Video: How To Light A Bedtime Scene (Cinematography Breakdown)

What's up, guys? Eric Thayne here from Cinema Mastery, and today I want to walk you through a scene that I shot last year, pretty recently, for one of my hotel clients for a luxury hotel property up in Park City, Utah. And the scene that we were shooting was basically the hotel. They've got this feature where for kids, they will provide you with a cool little teepee
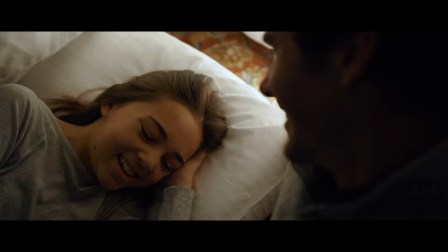0:24 and a lantern and a stuffed animal and things for kids to play with and to sleep in at night for the living room. And so they really wanted to show off that feature. And I was excited about shooting this scene because there's just a lot of opportunity here for some dynamics with lighting and to do some really cool things. So I want to kind of walk you through some of the still frames here, what we did in the scene, how we lit it, and kind of just go from there, okay?
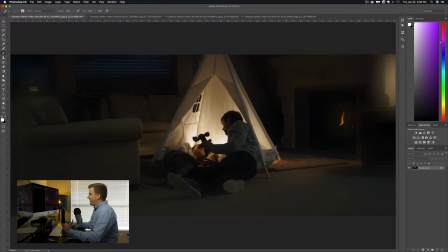0:47 So basically you can see the scene's pretty simple setup. We've got this teepee kind of in the living room being lit up. And this is supposed to be a nighttime scene, of course, because the kid's going to bed. We can tell that it's a nighttime scene because of what she's wearing. You can tell she's wearing pajamas.
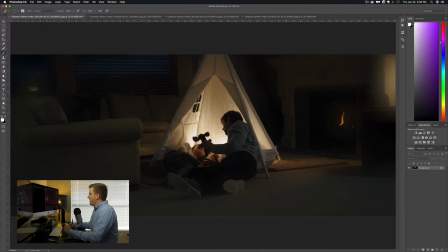1:05 Even the dad is wearing some, nice comfy clothes. We've got a fireplace lit here, making it just feel like a nighttime scene. However, this scene was actually shot early in the morning because of shoot schedules. We had to kind of schedule it that way so that we were able to get the light that we wanted outside.
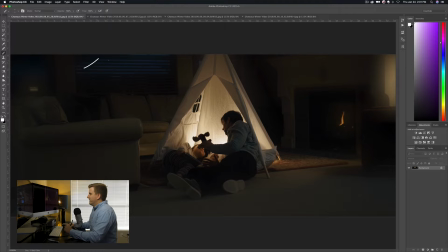1:22 And you'll notice that we've got this really nice blue daylight coming in through the window here. So I think we were up probably 5 a.m. in the morning when it was still pitch black outside, just waiting for the right light because I knew I wanted this to feel like a blue hour scene.
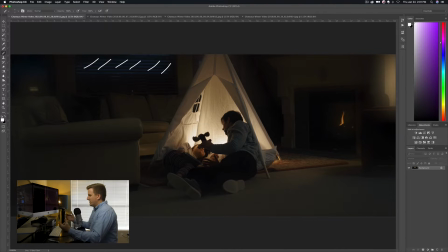1:38 I love shooting at blue hour. I just love the look that it gives it. And so I wanted it to look like nighttime or close to nighttime in this blue hour. And so we actually started setting things up when it was dark outside and then just waited for the light to get just right.
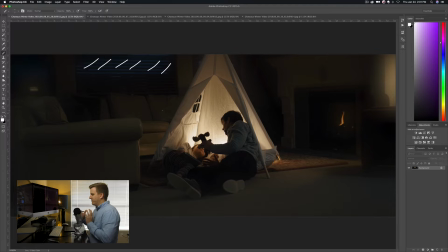1:54 And sometimes you have to do that because the light can move really fast, but you leave the camera on basically. And we had this scene set up and I had the camera on and I was just waiting for that light outside to just become the right amount of light and the right amount of blue for what I was going for. Okay. And so that was kind of how that worked.
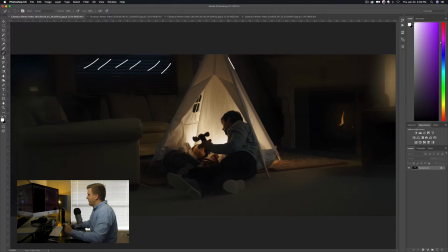2:12 Now what we have happening here, obviously we've set up this cool little teepee for the kid and her dad. And what they do is the hotel provides these little lanterns. It's this little blue toy lantern that you can turn on. It like projects stars onto the ceiling. That lantern was not very bright at all.
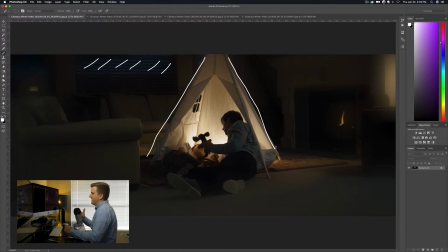2:32 And it wasn't going to work. We weren't going to be able to use it as like a practical source because the light that comes off of it you could hardly even see on camera because it's so dim. And it's not going to give us the right color of light. And so we don't want to actually be using that light. We want to motivate the light as if it's coming from that lantern.
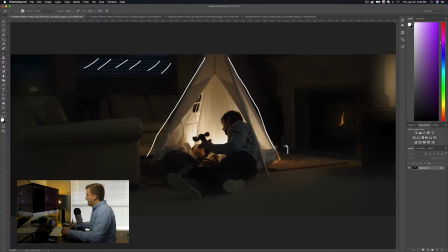2:48 So what we did here is right in here where you can't really see it, but down on the floor down there, and that's kind of annoying in the way. But in there's a practical light bulb, which is basically, it's from Kino Flow. They have these practical light bulbs that are perfectly color tuned.
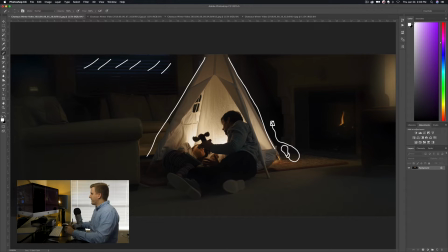3:08 Color match, so it's it was a 3200 or a 3000, I can't remember, Kelvin light bulb basically, and then we had a fixture that we attached it to that basically just runs all the way back here and plugged into the wall back there. Okay, and this is all happening, of course, inside the tent. All right, and so we had it sitting there.
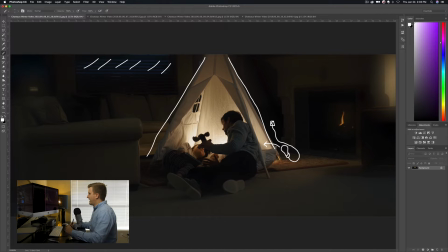3:27 You'll be able to see it on another frame, but we had it sitting there right next to the lantern. So the light is being motivated as if it's coming from that lantern, and you'll never see the lantern in the shot. But the light is actually coming from this light, of course, so we get the kind of light that we want. So that's what we're getting.
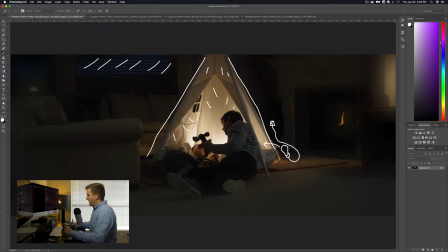3:42 That's what we're using in order to kind of light up the inside of this tent, all of this light that you're seeing here, which is creating this really cool focal point in this image where you have, the dad and the daughter are both kind of silhouetted against that light and really stands out and draws your eye into this part of the frame.
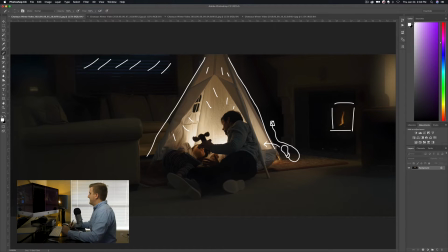4:01 Before we go into the tent, I'm going to show you a couple other things that are going on here. Of course, we've got the fireplace lit. That is on purpose.